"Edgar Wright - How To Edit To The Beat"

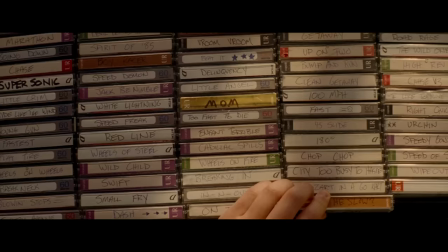You will constantly be reminded of how important music is because the characters
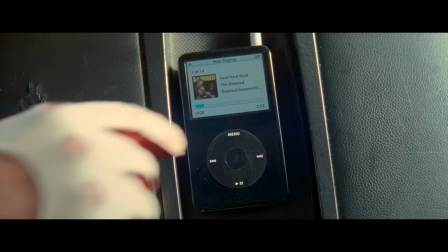show how much they enjoy it and he even points it out sometimes.
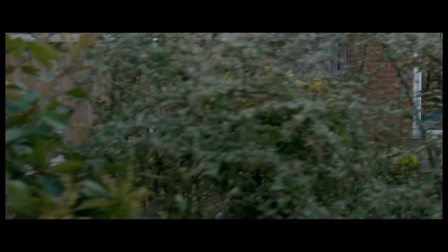But what really impressed me while breaking this down is that there's no such thing as silence in his movies.
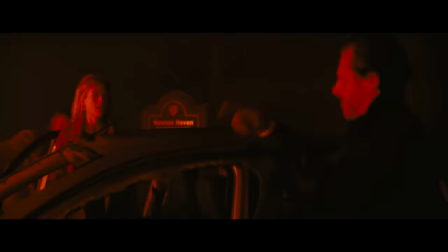There's always some sort of noise going in the background.
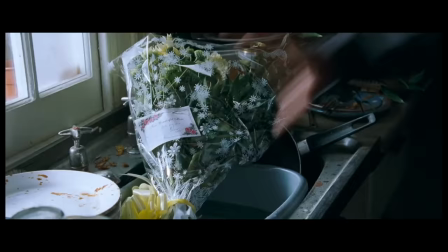I've talked about the long take and I've talked about how he use a sound but what probably separated him from everyone else were the jump cuts.
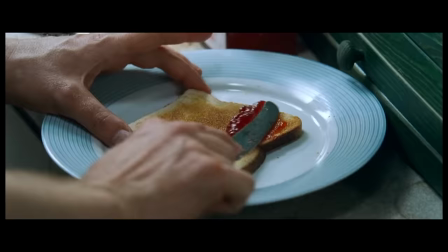A jump cut as it says by itself is a cut that jumps in time meaning it skips
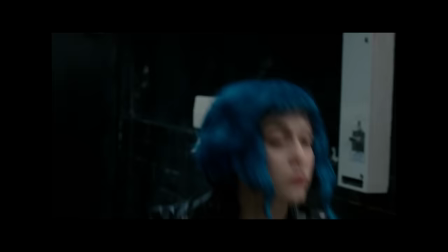actions that would exist in real life and it sticks to what the editor wants you to focus on.
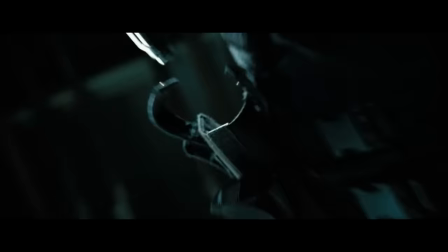He uses it in a very smart way and he has a lot of sound and foley to it, making the whole thing a lot richer.
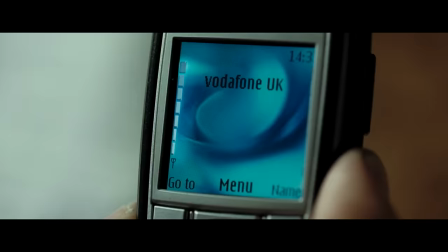And he was also not the first one to do this, but he crafted his own style, developing it as a very powerful tool to tell a story.
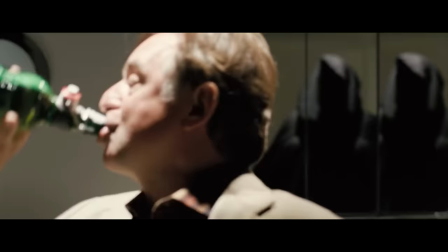He tends to ally this to creative transitions, and once again, as I said,
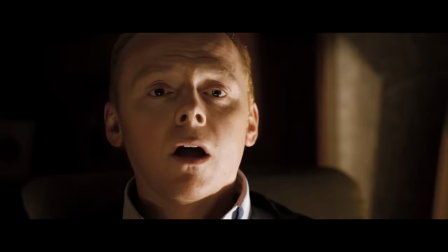a lot of jokes and puns.
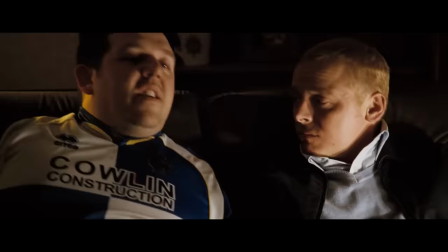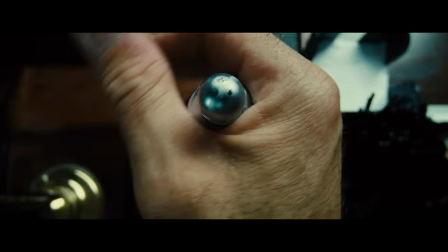The result is something really entertaining to watch, because he brings comedy and intensity to the story,
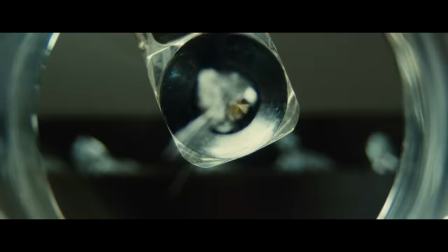just because of how he shapes and cuts the takes.
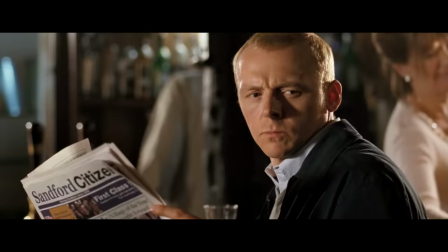Okay now, observe how he directs the cut with the character's actions, eye movement,
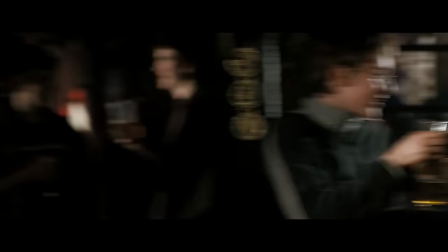and the head movement.
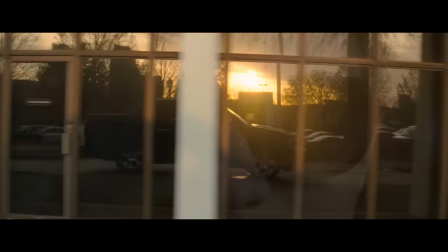he is always bringing in some more creativity and you might remember my
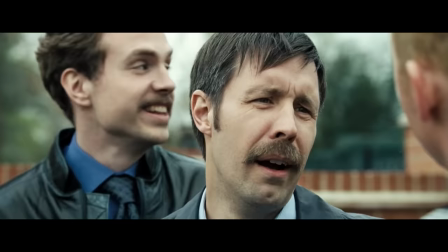last video about Sherlock and how they used creative transitions one
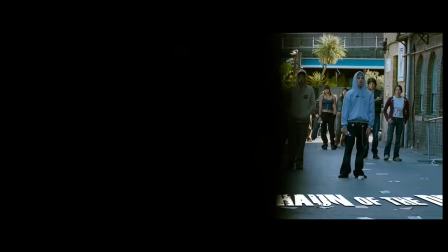of the things I mentioned in it was the pass-by effect Edgar Wright uses it all the time and I mean non-stop one after the other they are usually
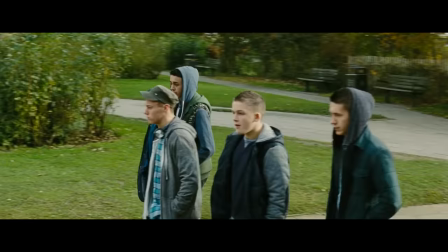used to jump forwards in the story still giving a sense of continuity but
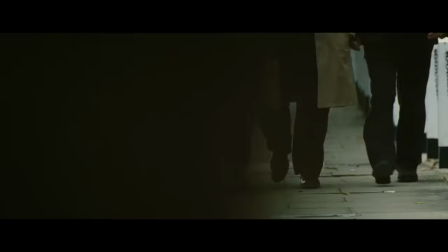interesting enough they get to be seamless because of how well directed and edited they are.
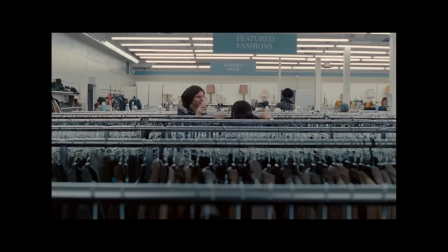The cuts are also made with a good sound design bringing even more life to it and making the absorption for the viewer much more natural.
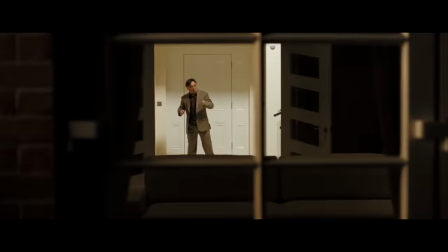Another concept he puts to work is of the frame within a frame.
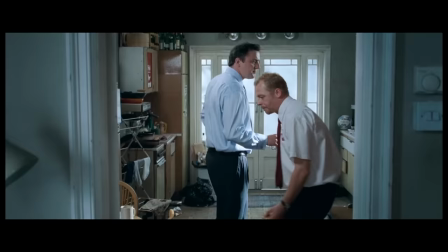Once again self-explanatory, the frame within a frame consists of having a frame line guiding your attention to some place,
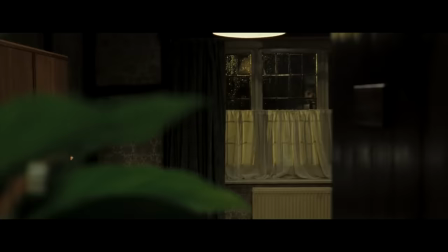something or someone in the actual framing.
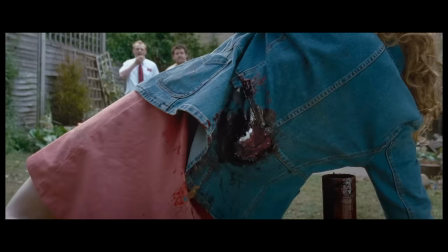And it might be a proper frame or it just might be
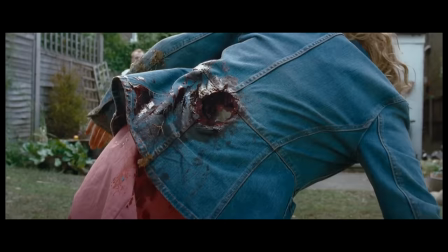a hole in the screen that directs your eye to what he wants to show you.
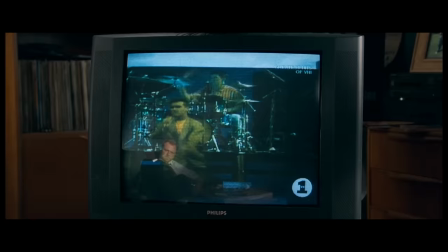It might even be used to show the interaction of the characters with the space around them.
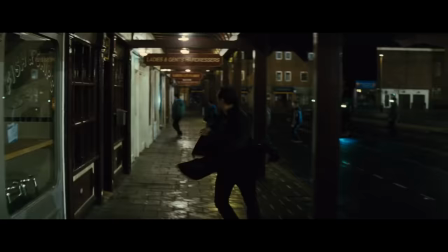And studying his movies you might see him using effects like the lens flare that got popular with J.J.
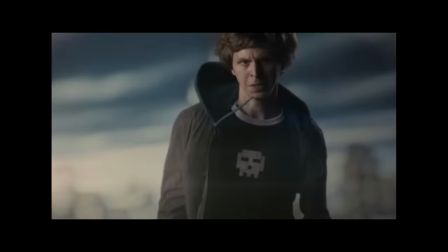Abrams, lots and lots of visual effects and slow motion scenes and sometimes even
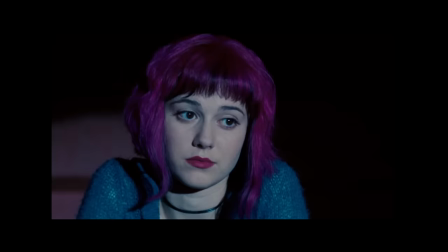a great use of practical effects like changing the light to create a mood and tell a better story.
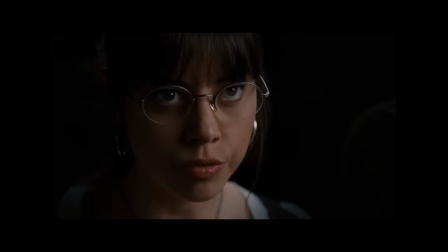My final thought is about him being a comedian.
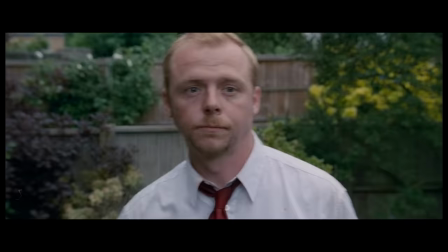After all humor has a constant participation in his movies coming in ways that we can relate to
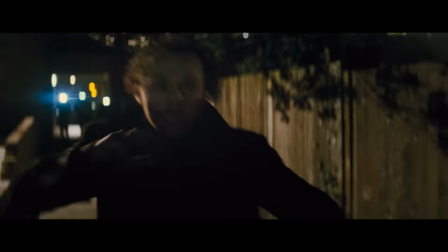and repeating itself so we can create a link between his movies and the craft he has mastered.
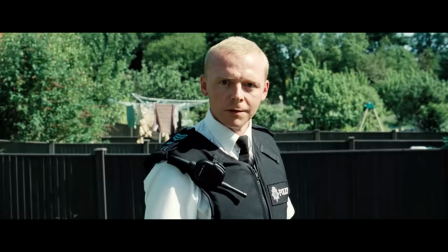And it's paramount to say that he would have never accomplished all of this by himself,
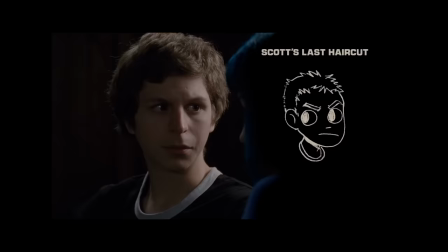from the start of his work in the British television to nowadays, he always had a fantastic cast and crew working side to side with him.